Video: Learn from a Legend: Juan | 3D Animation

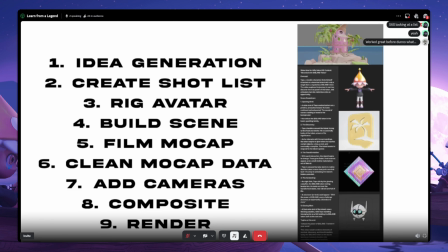(12:27)
This is where he's kind of praying, looking at the bloom or at the island token, and he's kind of like wanting to take over it and just be the best at it. So this was just kind of like another scene where I wanted to express victory.
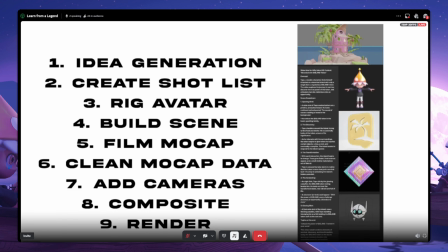(12:45)
I wanted him to have like that expression of, we're going to be taking this over. We're going to be winners. And, a lot of times, even me, when I play Nifty Island and I take like one victory, I feel like I won. Yes, sir. Yes, sir.
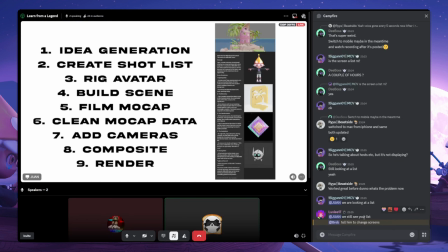Okay, cool. Yeah, let me just change it here so I can show them what I'm talking about. Sorry, guys.
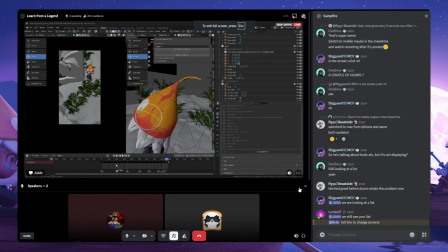(13:13)
Thank you guys for reminding me. I don't have my chat open. So this is the shot that I'm talking about here, guys.
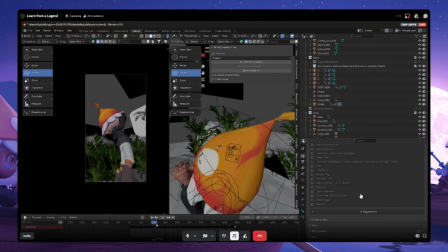(13:19)
So for this shot, this was the one that kind of implemented
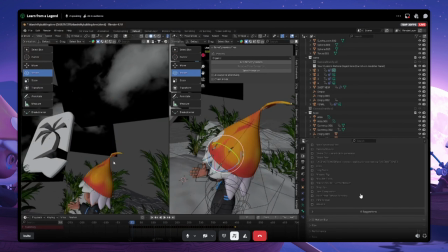(13:24)
where it was just kind of expressing a lot of energy here for this one.
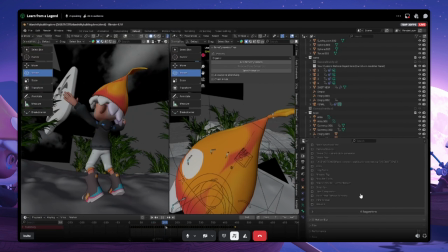(13:30)
It was just because, like I wanted it to be super expressive. The mocaps for these had nothing to do, nothing crazy.
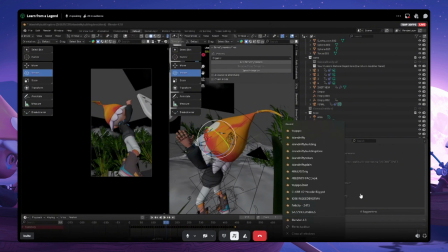(13:38)
I'm gonna actually go back to the other one so I can express it to you guys. It was really cool.
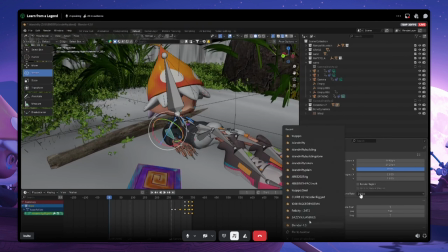(13:45)
So let's go back to that one. Thanks for reminding me, guys.
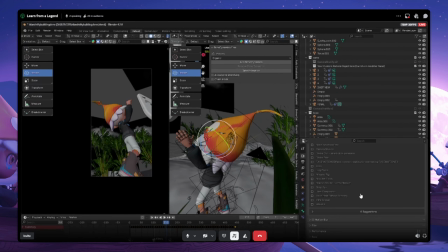(13:51)
And also, you guys, if you guys have any questions, please make sure you guys hold them through because I will be answering them. Any questions, if you guys want me to go back to something, I'll definitely go back to it and show you guys a little bit more.
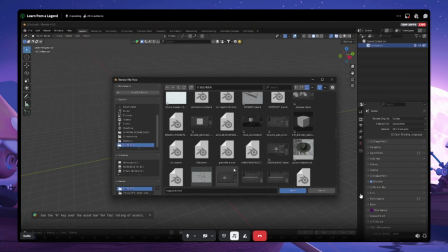(14:05)
Real quick, I'm just gonna open up this file just so I can talk over it one more time because I wasn't sharing it. It's right here.
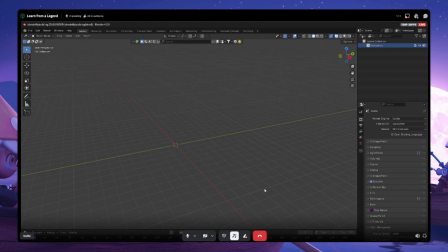(14:16)
Perfect. Building. Cool.
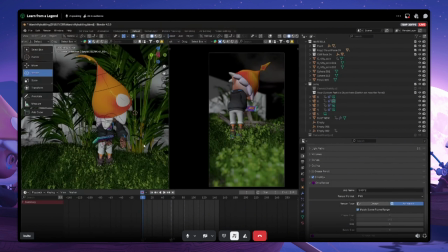(14:21)
So this is a shot where I was talking about my hand, where if a professional animator was looking at it, they would definitely be like, oh, like he just kind of did it quick. And, because again, this is something where I did it in less than I believe it was like a couple of days.
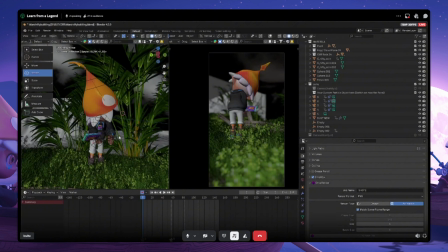(14:37)
I don't know how many hours, but it was for sure a couple of days. I seen it on my feed, and I was like, you know what? I'm gonna give it a go. Try to participate. This was the first few days where I pulled out my mocap suit. Thankfully, I got it. And again, I didn't have my mocap gloves to do the finger animations.
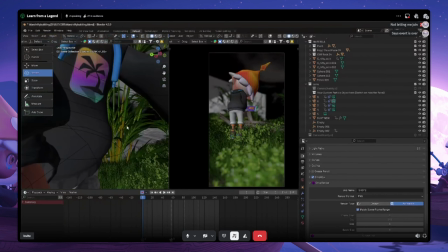(14:55)
So the topo, he had long fingers, like super long fingers.
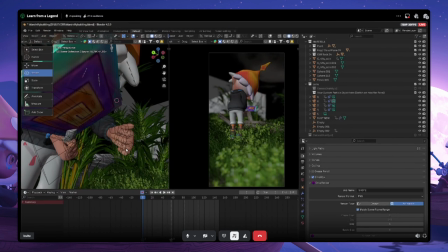(15:01)
So for this one, I just had to go in manually, just kind of close them in, and just give that little expression where, he was working hard.
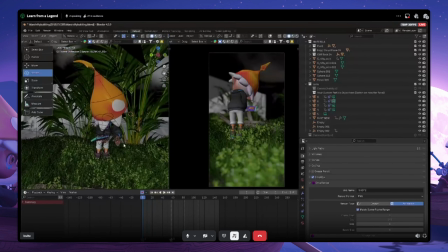(15:11)
And for this one, we were just, building.
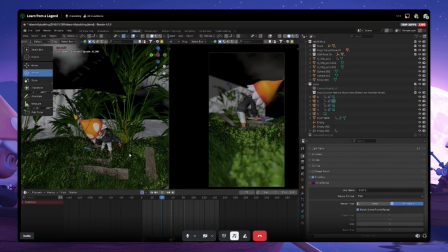(15:15)
We were utilizing the bloom again that he found in the beginning of the shot. He was utilizing this, as a power tool, to make it all the way to the top.
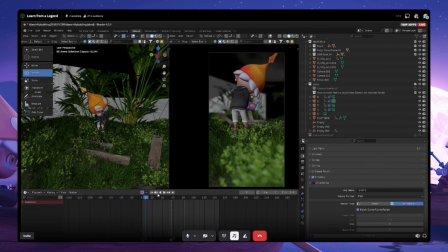(15:31)
And as you can see here, we're kind of utilizing a lot of like the camera work just because, sometimes there's parts here where you can see that, I kind of go over the wood here.
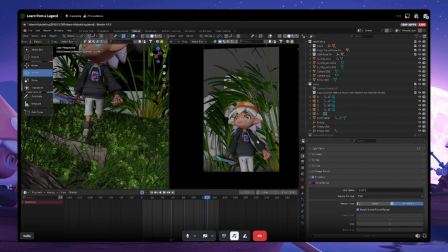(15:45)
But again, the camera work is so like, it always does the magic because you can kind of adjust your camera height.
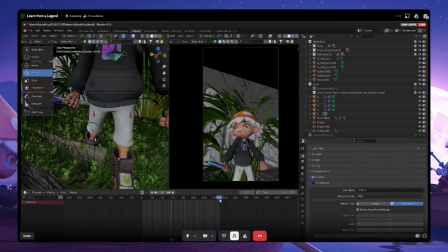(15:52)
You can adjust it to where, it's going to be different places and nobody's going to be noticing that, unless you see the behind the scenes. You go through their files. But yeah, this is something where I kind of just wanted to mess with a lot of cool little tricks, a lot of cool stuff where,
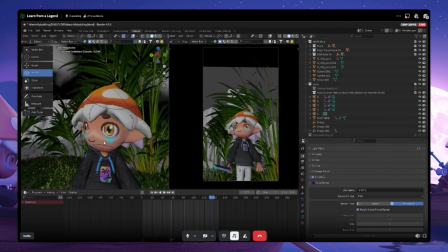(16:08)
we brought Topo to life because Topo, um, he looks cool without a smile and without him blinking. But I just thought, why don't we make him blink? Why don't we make him smile and give him some expression so that, he can be happy and be in a whole different world.
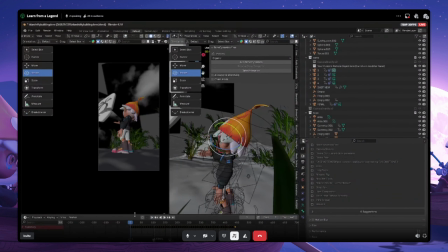(16:26)
So then for this one, again, we just wanted to express victory. I wanted people to kind of feel like he built something.